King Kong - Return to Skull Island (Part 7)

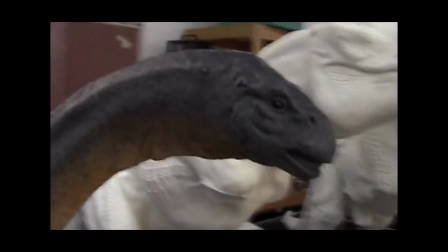0s
Which is interesting because they got a lot more experience and skilled in building these dinosaurs really as they went along. And so the Bronto model was a little coarser, I guess you'd say, than the later T-Rex models that we built.
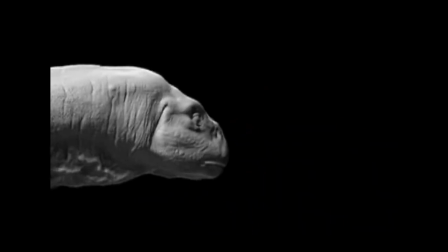13s
And so we ended up having to go back in there and sculpt in digitally a lot more of the detail back into it.
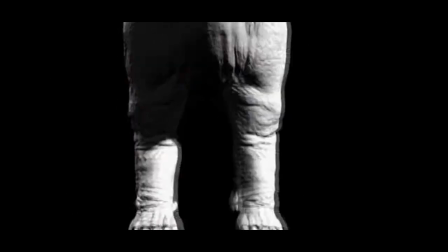19s
It was one of those things where, hindsight, it would have been better for us to actually go back and resculpt it again. It was probably one of the toughest creatures to actually work on. The dinosaur stampede was a sequence that we dreamed up about 10 years ago. And so finally, when we got the opportunity to do King Kong, I wanted to get that sequence onto film. The majority of the sequence was done on a miniature that was quite large.
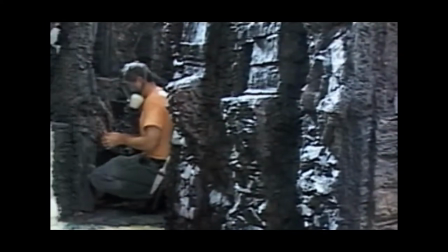43s
The Brontosaurus stampede was comprised of several different big models. I mean, they basically were what you could fit on a stage.
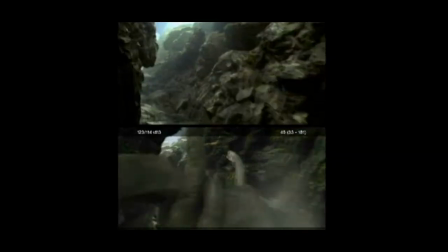50s
The actual gorge was over 100 meters long, not all shot at once, shot a piece at a time as we traveled down the gorge. We shot a lot of the miniature elements just as architectural elements,
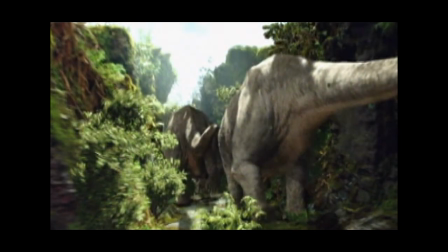62s
and then we shot the foliage either as separate elements or did it as digital elements, and we just glued that to the walls everywhere, so that as you were running through it, you had this amazing interaction.
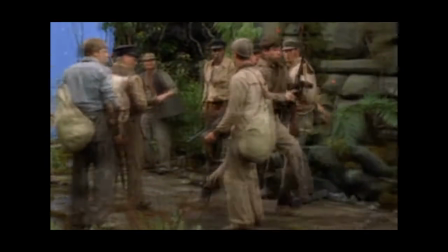75s
You've then got the incredible art department sets on which the live-action performers would play out their roles.
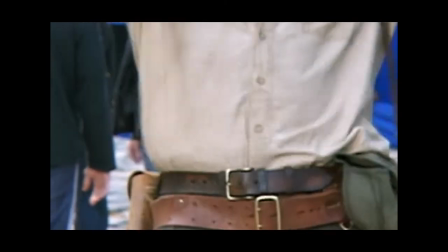82s
We're shooting humans, real humans,
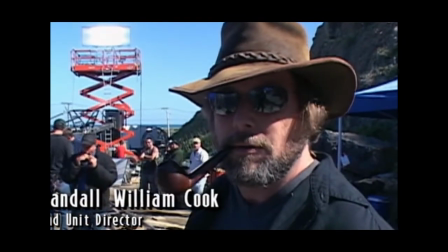86s
being chased by digital dinosaurs who will be included into the scene at a later time for safety's sake.
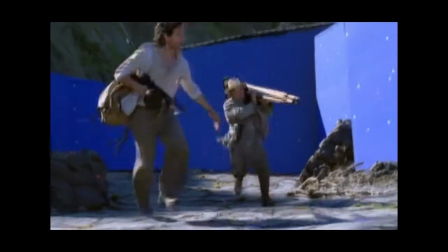97s
We looked at where Adrian would suddenly flinch and jump out of the way, or where Jack would swerve, and we thought, okay, that's where a foot needs to go.
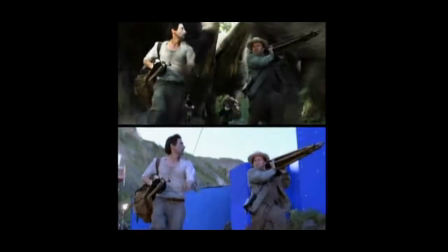105s
So there was a lot of reverse engineering. And then as well, there are treadmills that were set up with a green screen behind it.
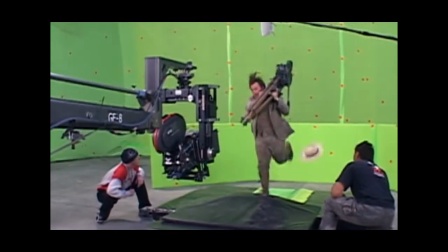113s
I've run 2 kilometers on the treadmill so far, averaging probably like 13 kilometers per hour.
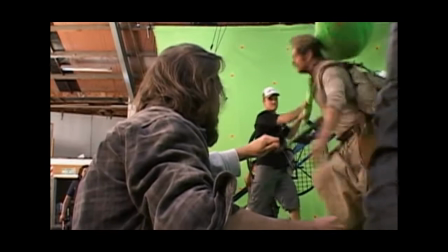120s
I got up to 15. All right, okay, I needed oxygen afterwards, but I did get to 15. Some people coming back from the treadmills, they didn't look so good.
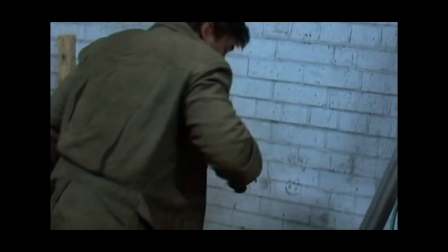130s
They had been out there for a long time. No, man, stop. I've been doing a lot of Stairmaster, but what I should have been doing with this treadmill. If I was running away from dinosaurs, running upstairs, I could do it all day. We then were able to take the treadmill information, depending on how fast the actors were actually running,
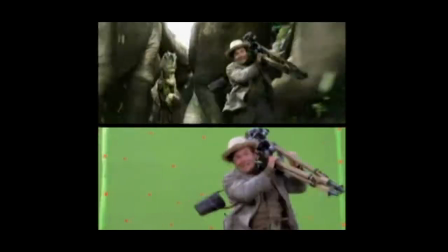155s
and put the camera into the miniature, so we combine the two together.
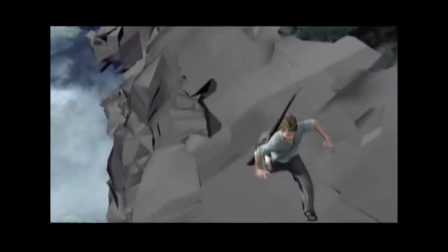162s
Then you've got, of course, the digital doubles of the actors. The digital doubles were hard. We made a huge effort to make them look completely photoreal.
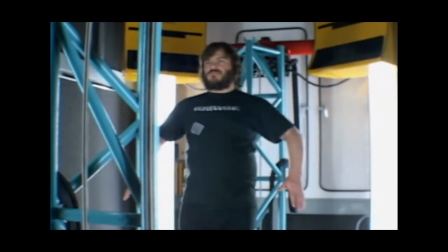173s Aging less do this. Here it goes.
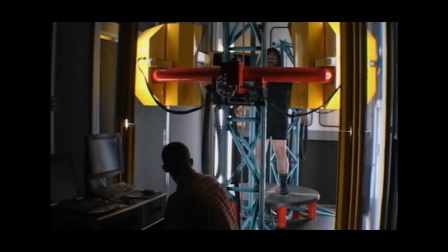183s
When we're creating a digital double, the first thing we do is do a full body scan of the actor.
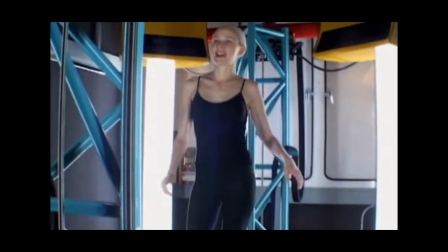188s Sure, I can't pose like this.
So we get a 3D representation of the actor that you can spin all the way around.
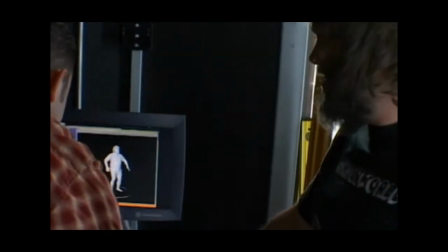198s Looks great. Who are we kidding? They're going to replace me.
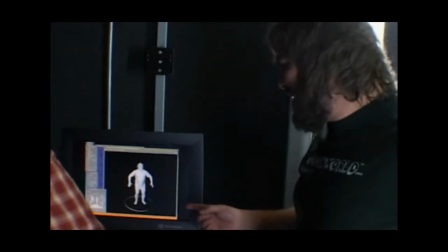204s When they see this scan, they're going to get a new actor. Lickety split.
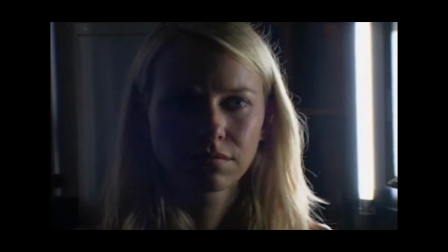211s
The most important thing is the digital face. So for that, we have a separate scanner, which is a little bit higher resolution.
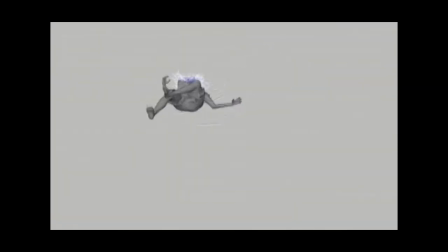217s
Anne is probably the most prolific digital double that we had in Kong.
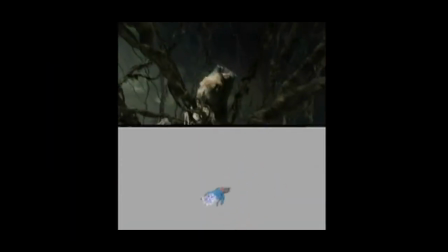221s
She was used in a large number of scenes simply because she had to interact with Kong.
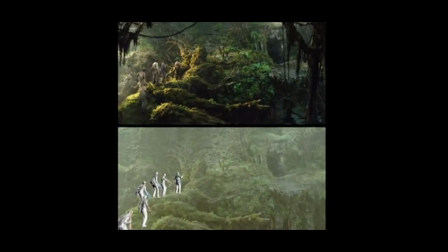229s
And we did most of the Skull Island crew, and as they died, they usually ended up turning into a digital double at some point.